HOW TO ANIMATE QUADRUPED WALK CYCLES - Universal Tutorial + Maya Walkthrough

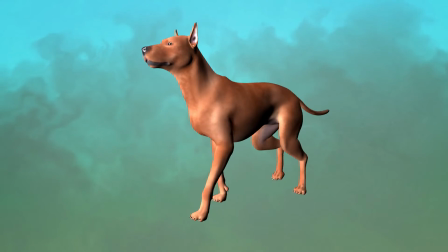[8:16]
He looks much more like a dog than the generic base cycle did. So let's go back to that generic base cycle and see how that would work on a house cat.
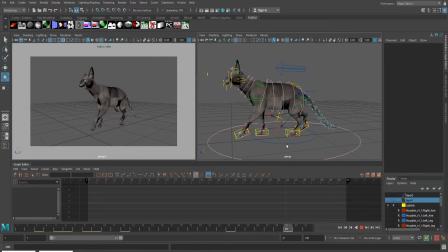[8:25]
Not gonna lie, it was pretty jarring going from a finished dog cycle to, well, this. But this is how the generic cycle translated onto the cat model. Because remember, this isn't a copy, it's just a recreation. It definitely doesn't look good, but it looks better than the dog did when we first started.
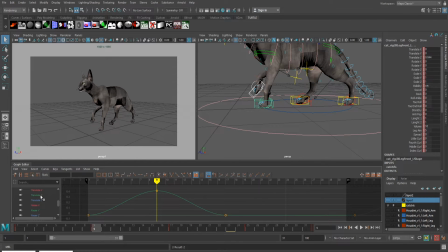[8:44]
Some elements of the generic cycle were too exaggerated for the cat, but some were also not exaggerated enough.
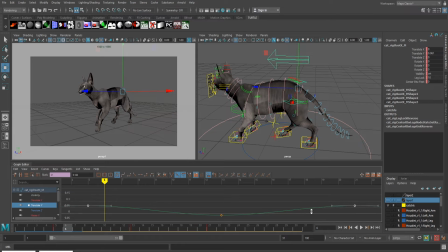[8:50]
Cats are a lot more flexible than dogs. The general rule being, if a cat can fit its head under somewhere, the rest of their body can too. So with that in mind, we don't have to tone down the twist of the spine the way that we had to for the dog. The generic was exaggerated on purpose, so we will a little bit, just on a much smaller scale.
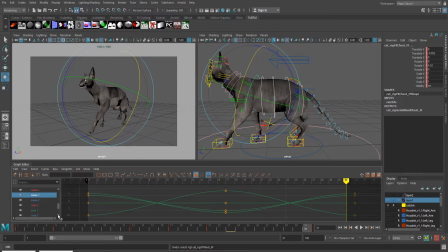[9:07]
If you remember back to my tutorial on biped walk cycles, there was a difference in how men and women walk. The men had very little hip sway, which made them have a bigger up and down motion, while the female had a more exaggerated hip sway, keeping the up and down of the cycle minimal and more graceful.
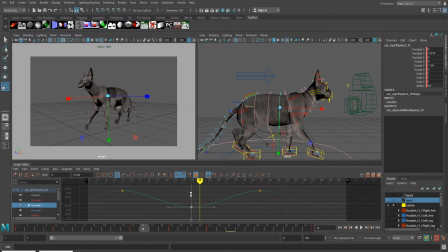[9:23]
The same can be said about the difference between cats and dogs. The dogs have a more stiff cycle, so they're going to bounce up and down more than a cat would. The flexibility of the cat's spine is weaving in and out, which will move the cat from side to side, but not nearly as much up and down.
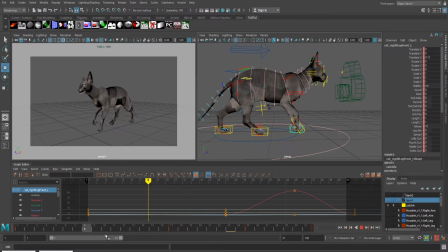[9:38]
The next thing I'm adjusting is the flexibility of the cat's wrists. The back legs will be more akin to the dog or a bunny, where the wrist moves, but it's very minimal. The cat's front legs, on the other hand, are very, very flexible. So we need to show this with how much the foot slaps back and bends forward on the stride.
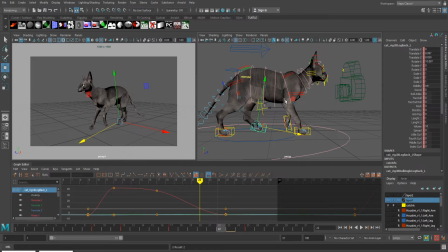[9:54]
We also need to watch how much we're making them lift their feet off the ground during the walk. Remember, animals need to conserve their energy in case trouble arises. The more they lift their feet, the more work it is for them. Next on the list is working on how much head bob is in the cycle.
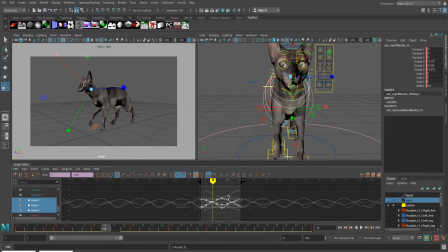[10:09]
Cats are natural-born predators, and because of this, they're very sneaky and silent walkers. With how much twist we have in the cat's spine, the head can stay relatively still, focusing on their prey.
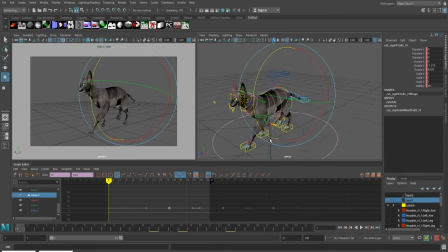[10:21]
Next, we get to reposition the tail pose, just like we did with the dog. Just like dogs, cats are big fans of showing you their butts, especially when they're happy. The only time their tail will be down is with a negative emotion. The end is in sight now, so we can go ahead and put the secondary animation on the ears just like we did with the dog cycle,
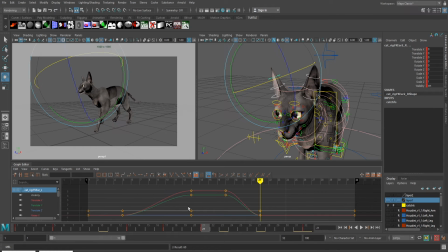[10:39]
offsetting each control from each other and then shifting them around on the timeline until it feels right. Once the rest was fleshed out, I decided that the torso was still swaying a little too much, so I went back in and toned it down a bit. There is one thing that I tweaked off camera after this was finished because I wasn't quite happy with it,
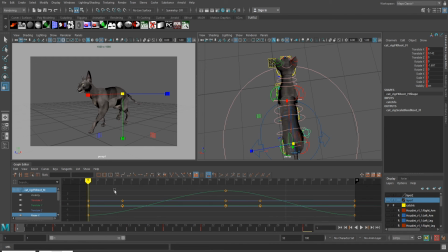[10:56]
which wasn't the twist of the torso, but the sway of the cat actually moving from side to side. This isn't something that the dog felt like it needed where their torso is so stiff, but with how much the cat was swaying, it felt like it needed some actual translation.
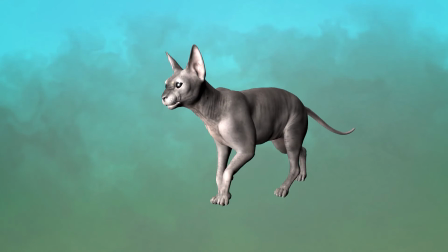[11:11]
And here is the finished catwalk. Let me know in the comments below which cycle you think turned out better.
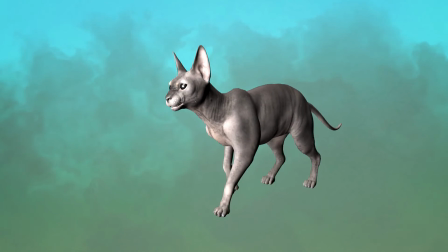[11:17]
I'm leaning towards the cat, but I'm pretty undecided, so let me know what you think. And that's all I'm gonna say about quadruped walk cycles. Do you think you could do one for yourself yet? Leave a comment below if there's something you didn't understand. Like and subscribe if you learned something. Links to socials are in the description, and remember to always use a reference.